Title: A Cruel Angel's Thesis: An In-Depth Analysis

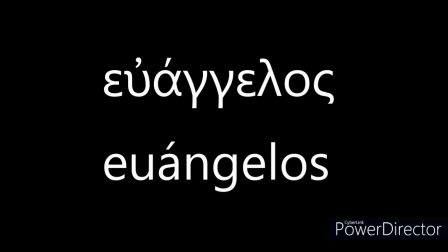This term is further derived from evangelos, which combines the prefix eu, meaning good, and angelos, meaning messenger.
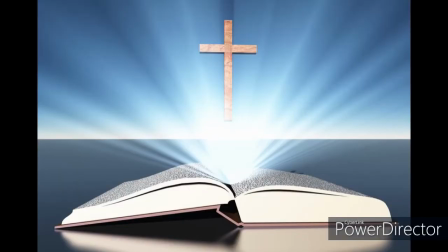Nowadays, this translation of good news has become heavily associated with the Christian gospel, which is why sometimes Evangelion is simply translated as gospel. All this is to say that the most literal translation of Neon Genesis Evangelion would be New Birth Gospel,
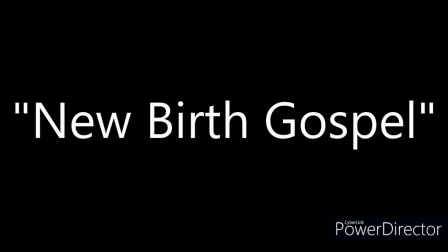which is not exactly as catchy as the title we all know and love.
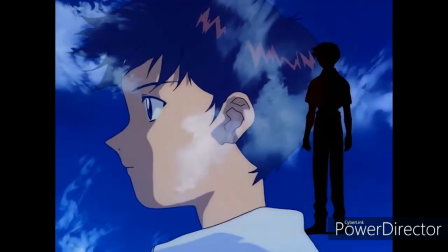Here, we now see our beloved protagonist for the first time, accompanied by the nude silhouettes of Asuka and Rei.
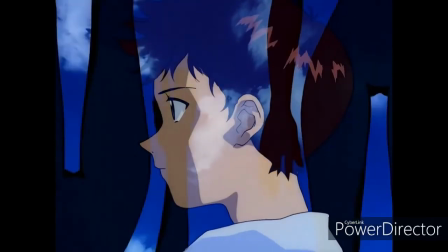What's interesting to note here is that despite being depicted nude, Asuka still has the Eva Sync clips on her head, which we will also see in episode 22.
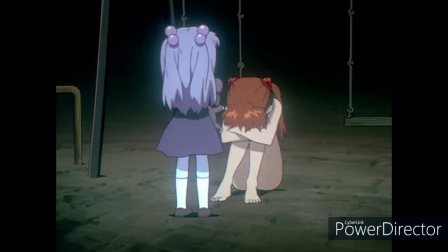The lyrics continue.
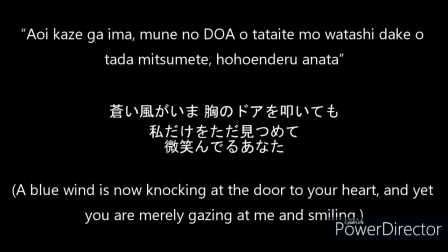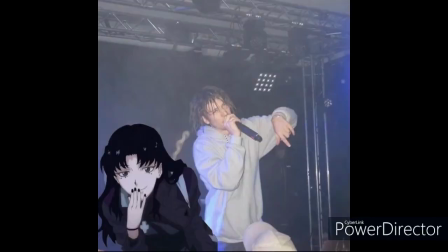An interesting note about the lyrics here is that in the Evangelion Edition album,
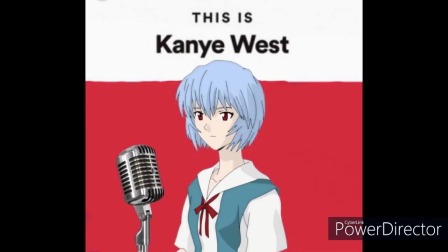there is a version of the opening sung by the voice actors of Misato, Rei, and Asuka.
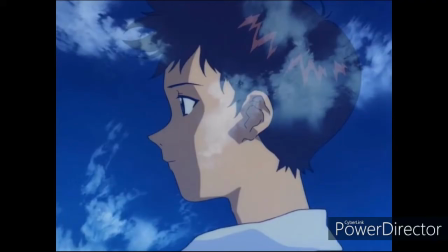Asuka sings the line, "You are merely gazing at me and smiling," at the same time that Shinji turns toward Asuka and smiles.
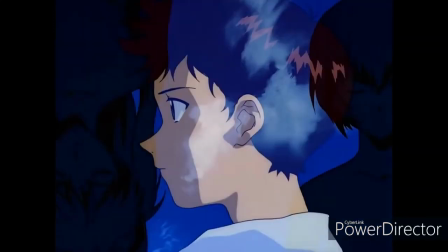Perhaps Anno and Gainax are already alluding to Asuka being paired with Shinji here.
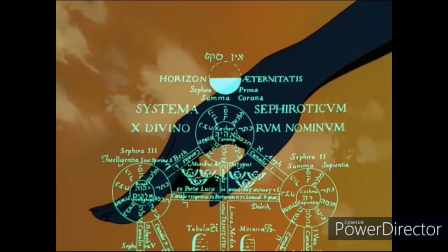As we see a silhouette of Misato's hand accompanied by another depiction of the Sephirotic Tree of Life, we hear the lyrics.
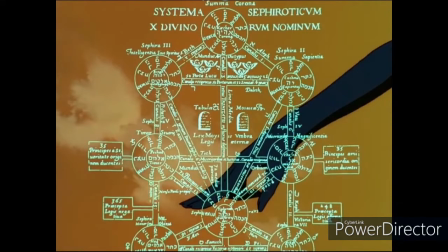So
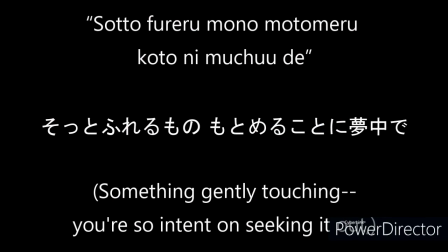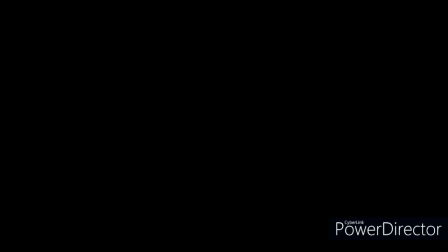The lyrics here are often associated with Misato, who we will see many times throughout the series is very intent on seeking out this gentle touch.
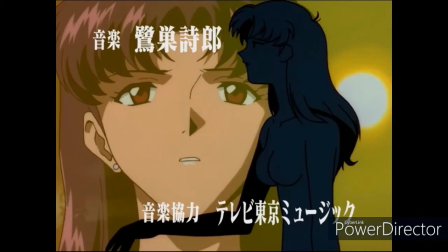As we now see more of Misato's figure, as well as her face as it turns up to look at us, the lyrics go on.
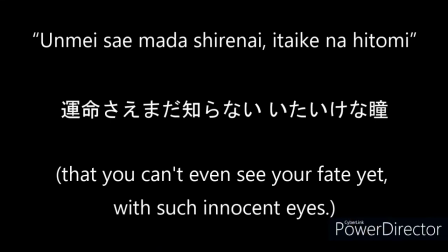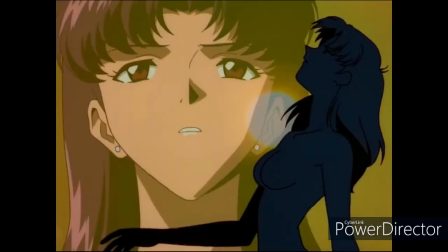We can now see Misato's full silhouette here, as Shinji's face sternly appears.
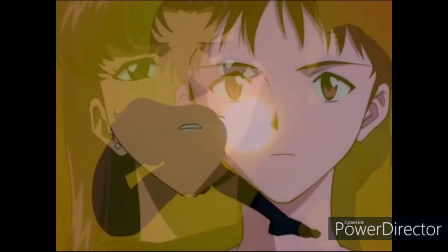It's interesting to note that she is, similar to Asuka and Rei previously, portrayed nude.
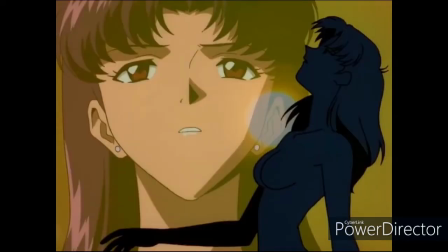Perhaps this is because they're trying to depict them in their truest human form, something for which nudity is often a symbol. It could be a symbol of broken barriers, or AT fields, that we will see throughout the show.
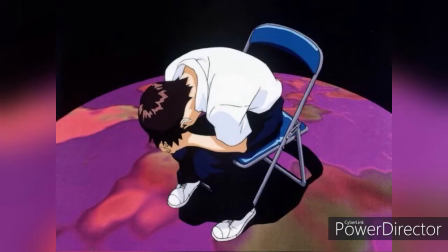Otherwise, perhaps it's simply trying to show us the sexual way in which Shinji often views these characters.
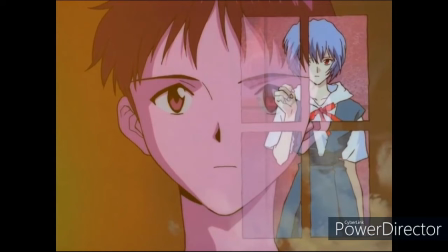Now, in contrast to what we have seen so far, Rei is depicted wearing her school uniform. With the way that Shinji and Rei are positioned, the impression is given that Shinji is looking at Rei through a window,
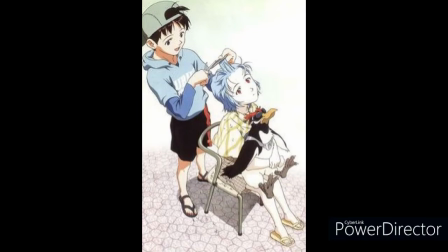which could symbolize the distance that is put between the two characters. Rei is almost unreachable, despite being in direct view.
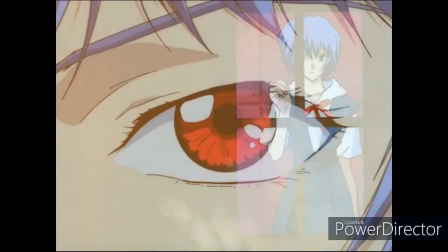At the time that the frame quickly shifts up to a close-up of Rei's eye is when we hear the vocalist mention the innocent eyes.
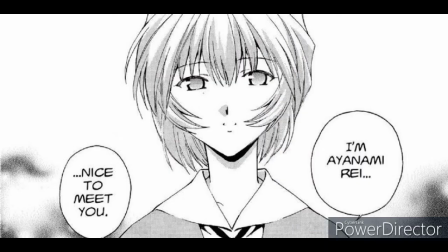An interesting point is made by Yoshiyuki Sadamoto, the illustrator and writer of the Evangelion manga, as well as the character designer for the TV show.
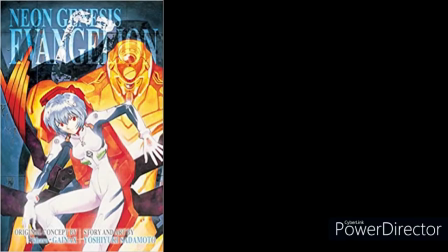In an interview in the second volume of the manga, he says, "There were two things that went into the decision to make her eyes red.
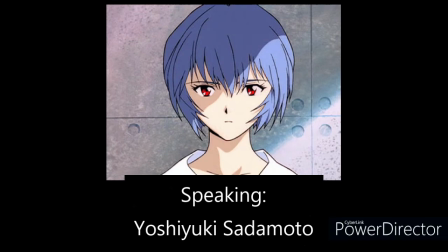One is the fact that she didn't have enough outstanding features, and the second is from a business standpoint.
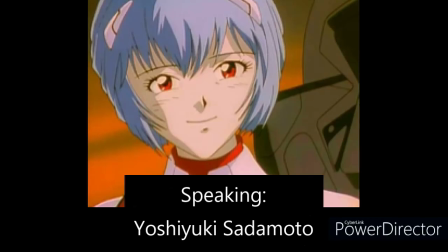The makers of the game wanted her differentiated from the other characters, but personally, I think it turned out to have a great effect.
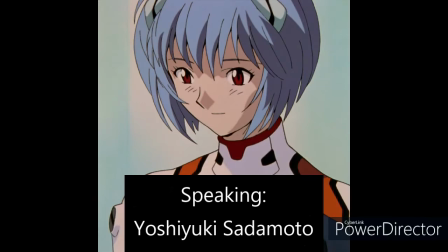She's so quiet, you can only tell her character from her gaze and her facial expressions, so she leaves the impression of having a strong stare."
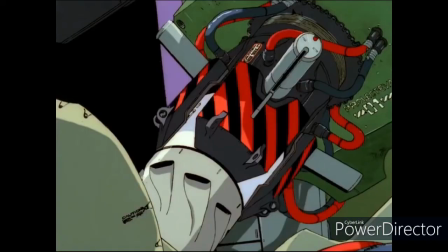Here, we now see an entry plug being inserted.
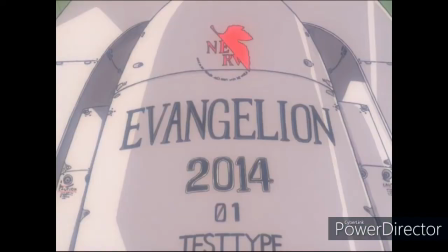The shot cuts to the interior plate of the entry plug, showing us the date 2014.
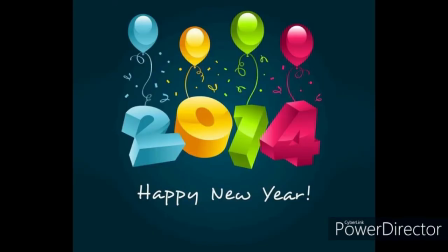While we know that the story of Neon Genesis Evangelion takes place in 2015, this is the first of many date references throughout the show.
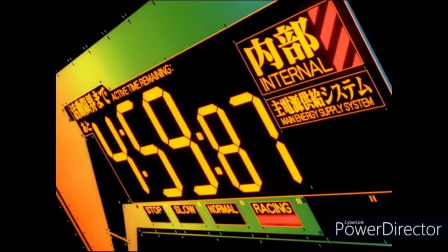Now, we see the entry plug internal time counter. It's important to note here that English is usually considered to be the universal language of science,
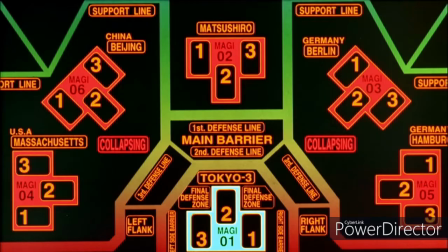which is why many of the instruments used at NERV are in both English and Japanese.